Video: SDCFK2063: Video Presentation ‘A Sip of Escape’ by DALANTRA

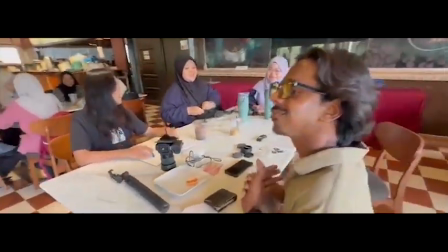0s
Assalamualaikum and welcome. Introducing HAREESH RAVI, Mohamad FATHI, AISSAH, Hani, and NABILA,
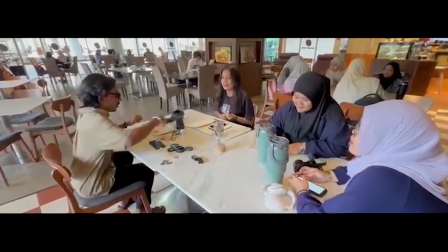8s
and we excited to share the behind the scenes process of creating the coffee manager promotional video.
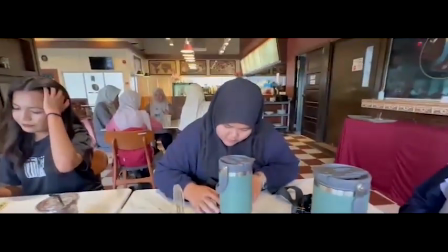15s
Our concept aim to promote the coffee manager's role,
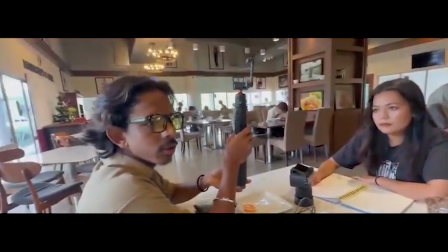19s
showcasing their leadership in cafe operation, team interaction, and customer engagement.
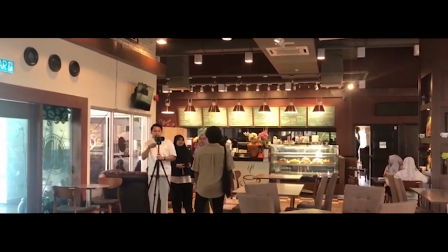24s
We use warm, golden lighting to create a welcoming atmosphere, reflecting the cafe ambience and the workers' passion.
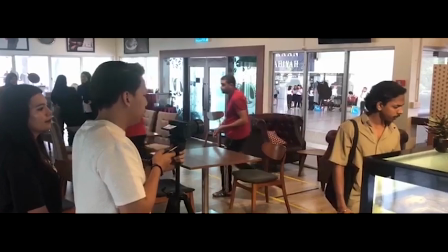32s
The video highlights the coffee manager's competence and the team's dynamics,
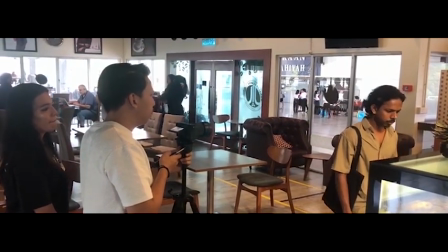37s
using dynamic shots of their teamwork and dedication to excellence,
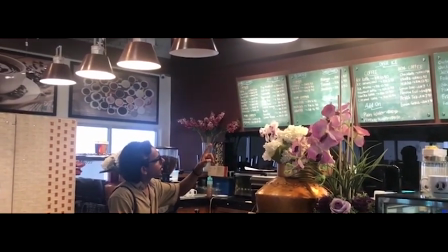41s
emphasizing the importance of the coffee manager in delivering a great cafe experience.
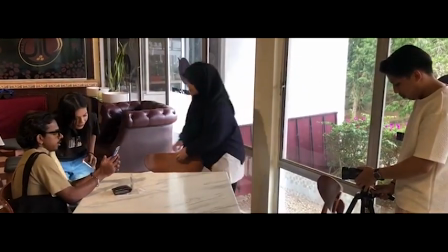48s
In the manager's coffee promotional video,
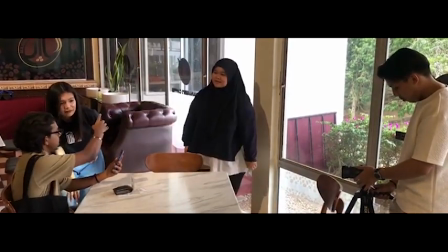50s
we utilize the cafe's existing lighting from the overhead light and natural sunlight to create an authentic,
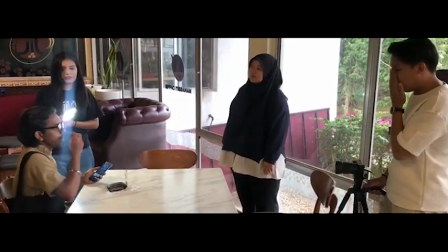58s
inviting atmosphere. This serves as the key light. Other additional lighting equipment is from our portable fill light,
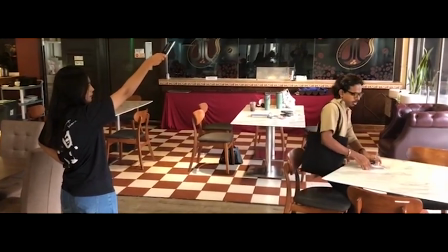66s
where we position slightly opposite the natural lights or main cafe light source close to the subject.
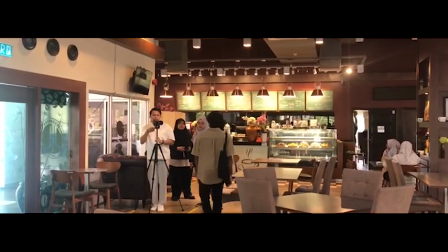74s
The cafe's ambient lights acted as the background or rim light, making it look cozy and natural vibe.
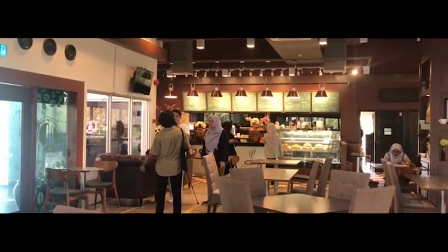82s
So mostly, we use soft lighting to create the comfort mood.
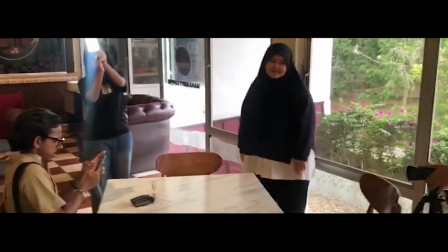88s
The warm indoor lighting and natural sunlight added depth and highlights,
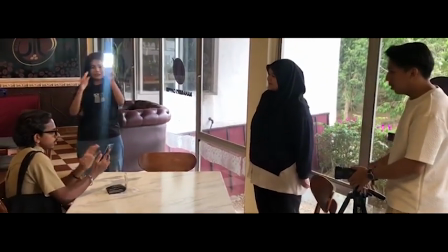93s
while precise white balance and post-production color corrections ensured consistency.
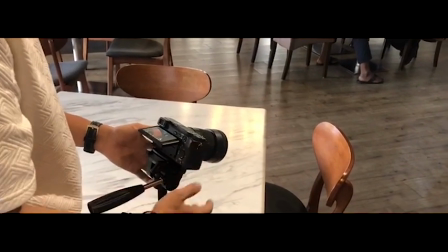100s
To tackle challenges like varying exposures and fluctuating sunlight,
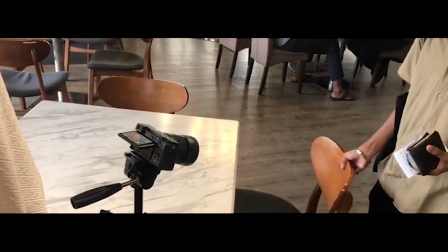105s
we strategically position subjects and schedule shots during stable light conditions.
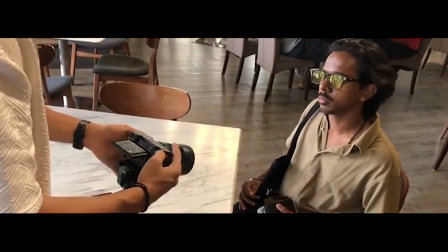112s
By creatively using the cafe's natural setting and available light,
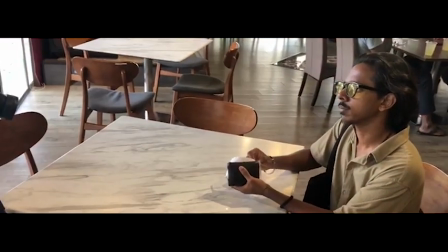116s
we achieve a visually cohesive aesthetic that aligns perfectly with the video's theme.
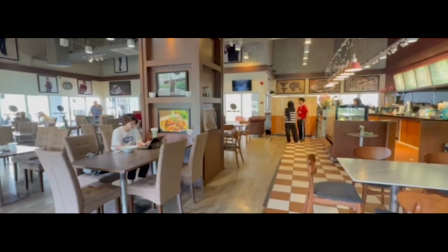124s
The filming utilized a 30mm lens for wide shot to capture the cafe ambience and context,
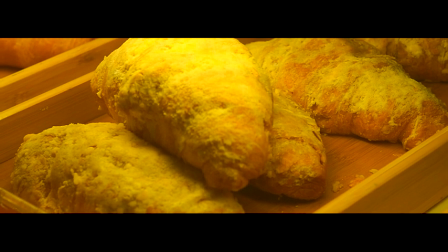131s
a 50mm lens for medium shots to focus on specific subjects and details with a natural depth of field,
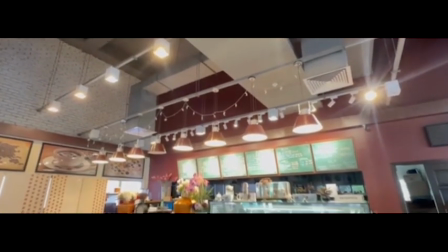139s
and an iPhone 14 Pro Max for versatile wide shots and dynamic angles,
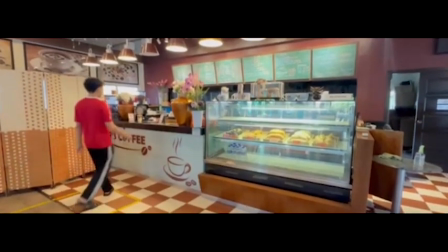145s
especially in situations where lens change were impractical.
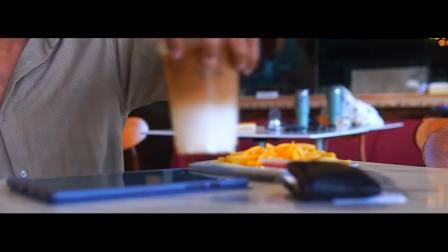150s
Depth of field was crucial in emphasizing subjects with shallow depth achieved using the
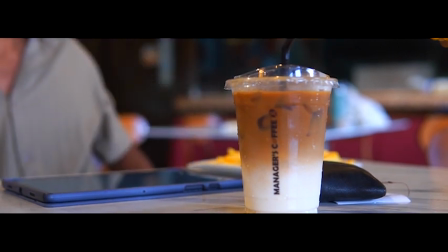156s
50mm lens to isolate subjects like coffee being served, creating a cinematic effect.
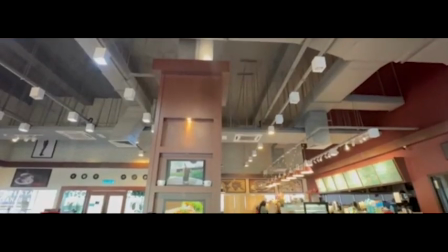161s
The 30mm lens and iPhone provide a wide depth of field,
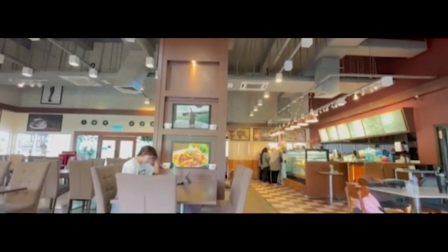166s
ensuring clarity across the frame to showcase the cafe's ambience and customer interaction in wide shot.
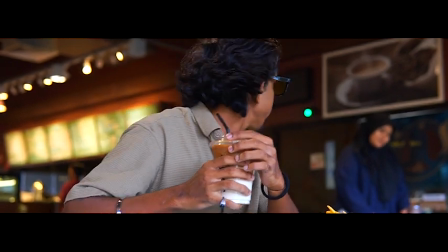173s
In our video, we use focus techniques like red focus to shift attention between subjects,
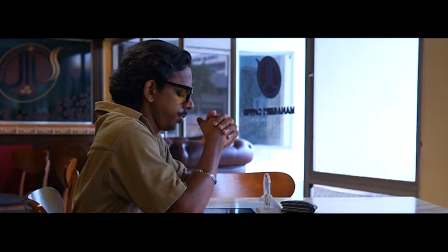180s
adding dynamism, and static focus for steady shot to maintain clarity.
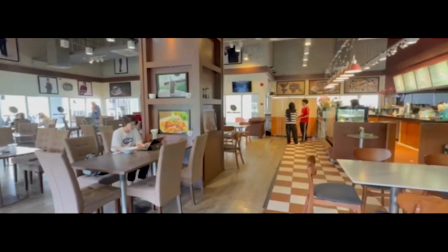186s
Despite limited lenses, we maximize versatility with the 30mm lens and iPhone for wide shots and the 50mm lens for detailed shot.
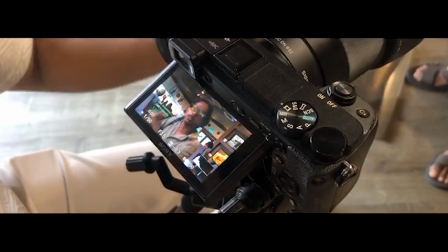196s
We address focus drift by stabilizing the camera and presetting focus point,
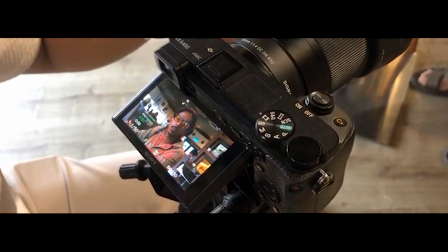202s
while natural light reflection we manage with precise focus adjustment.
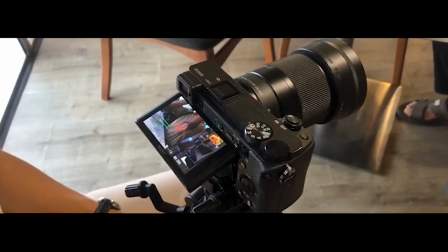208s
These strategies allow us to create a cohesive, visual, engaging video with professional quality focus effect.
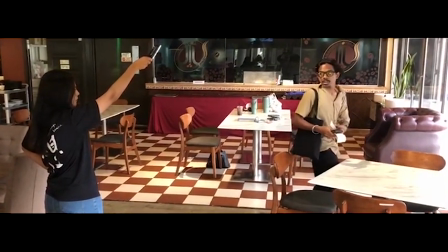218s
The production faced lighting challenge, including inconsistent natural sunlight due to the fluctuating cloud cover,
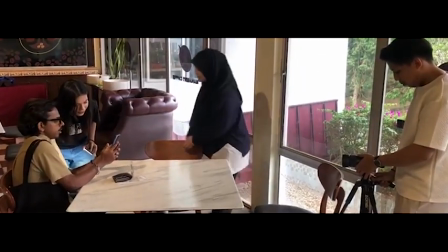226s
leading to the uneven illumination and a limited lighting equipment,
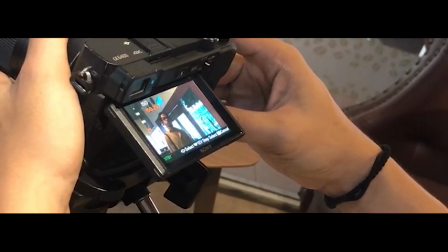231s
which made it difficult to effectively manage brightness and shadow.